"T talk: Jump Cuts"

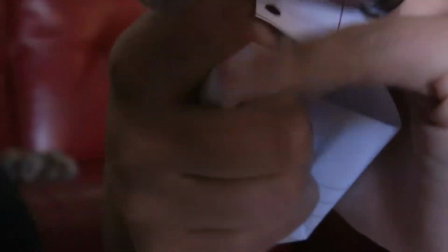We all know the story. The paper is due tomorrow, tomorrow morning.
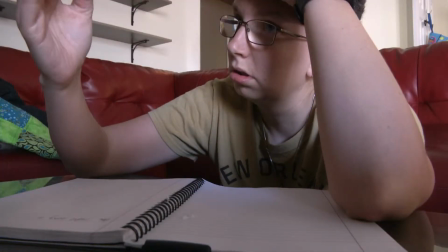But how do we, as filmmakers, show the importance of getting this paper done?
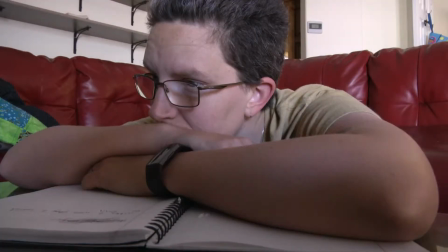Here, I use jump cuts as a way to express the emotion of the character.
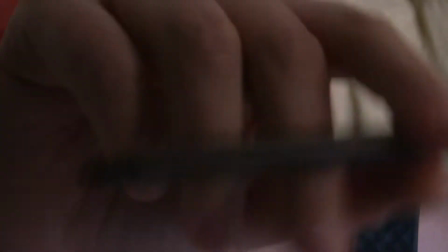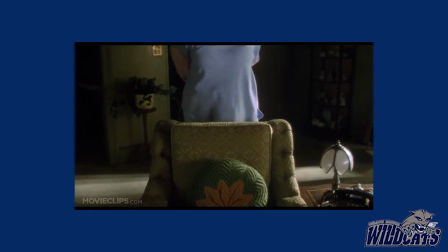We learned about continuity where everything makes sense in the reality of your story. Well, jump cuts are part of discontinuity, which is the opposite. it. Jump cuts break continuity, which creates this uncomfortable, awkward feeling.
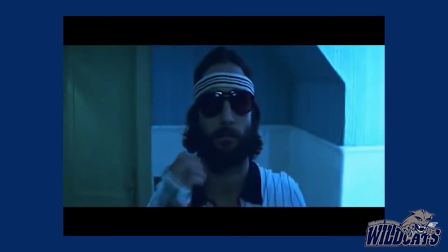There are a couple of ways to make a jump cut. The easiest is to film a shot from one angle and cut out parts of time in your edit. That is what they've done in the Royal Tenenbaum sequence.
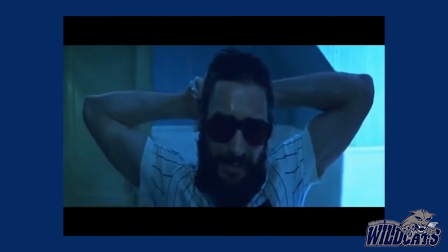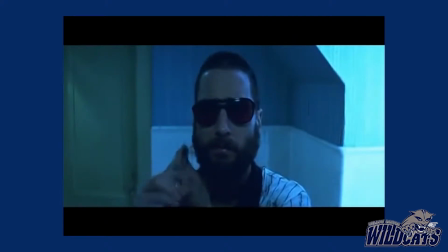This creates a creepy feeling. The feeling is further encouraged by the sad music of Elliot Smith. Cut together, there literally is a piece of time missing.
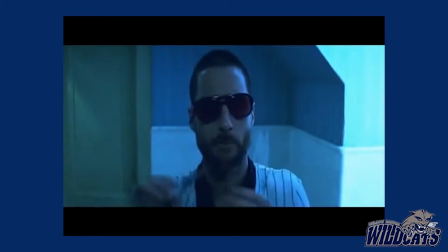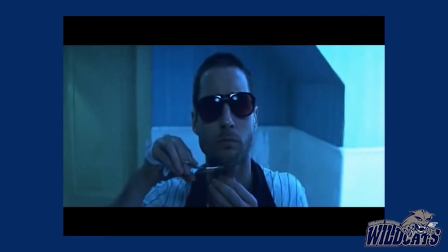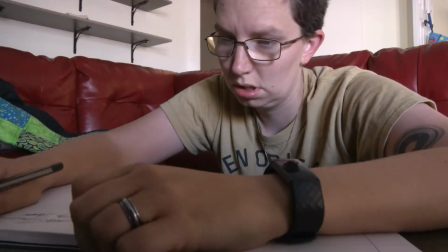Jump cuts can be used to show time as very fast-paced and anxiety-ridden,
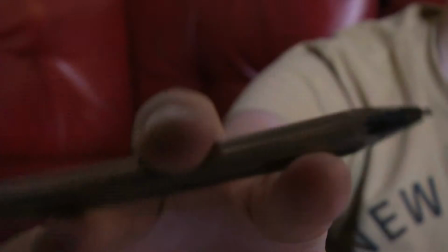or used to show time is slow and tedious, like in this example.
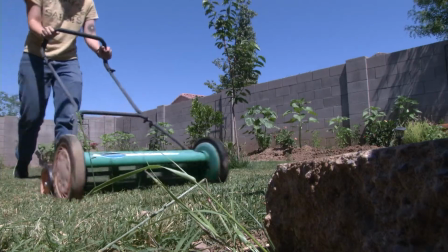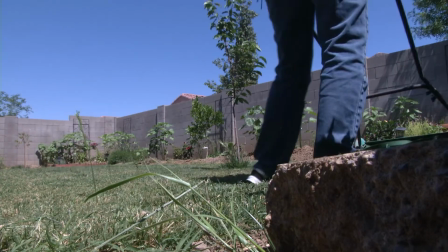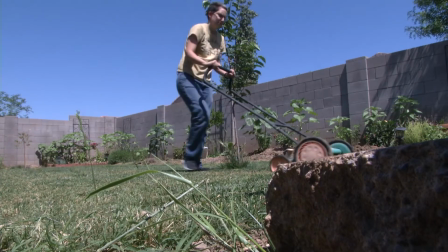So next time you're making a film,
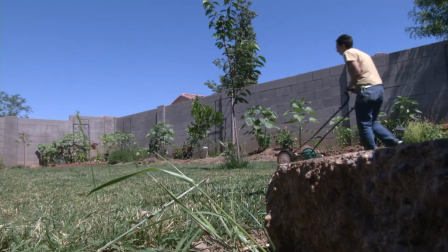I want you to think about discontinuity and how you can use discontinuity and jump cuts to help your audience better understand your story.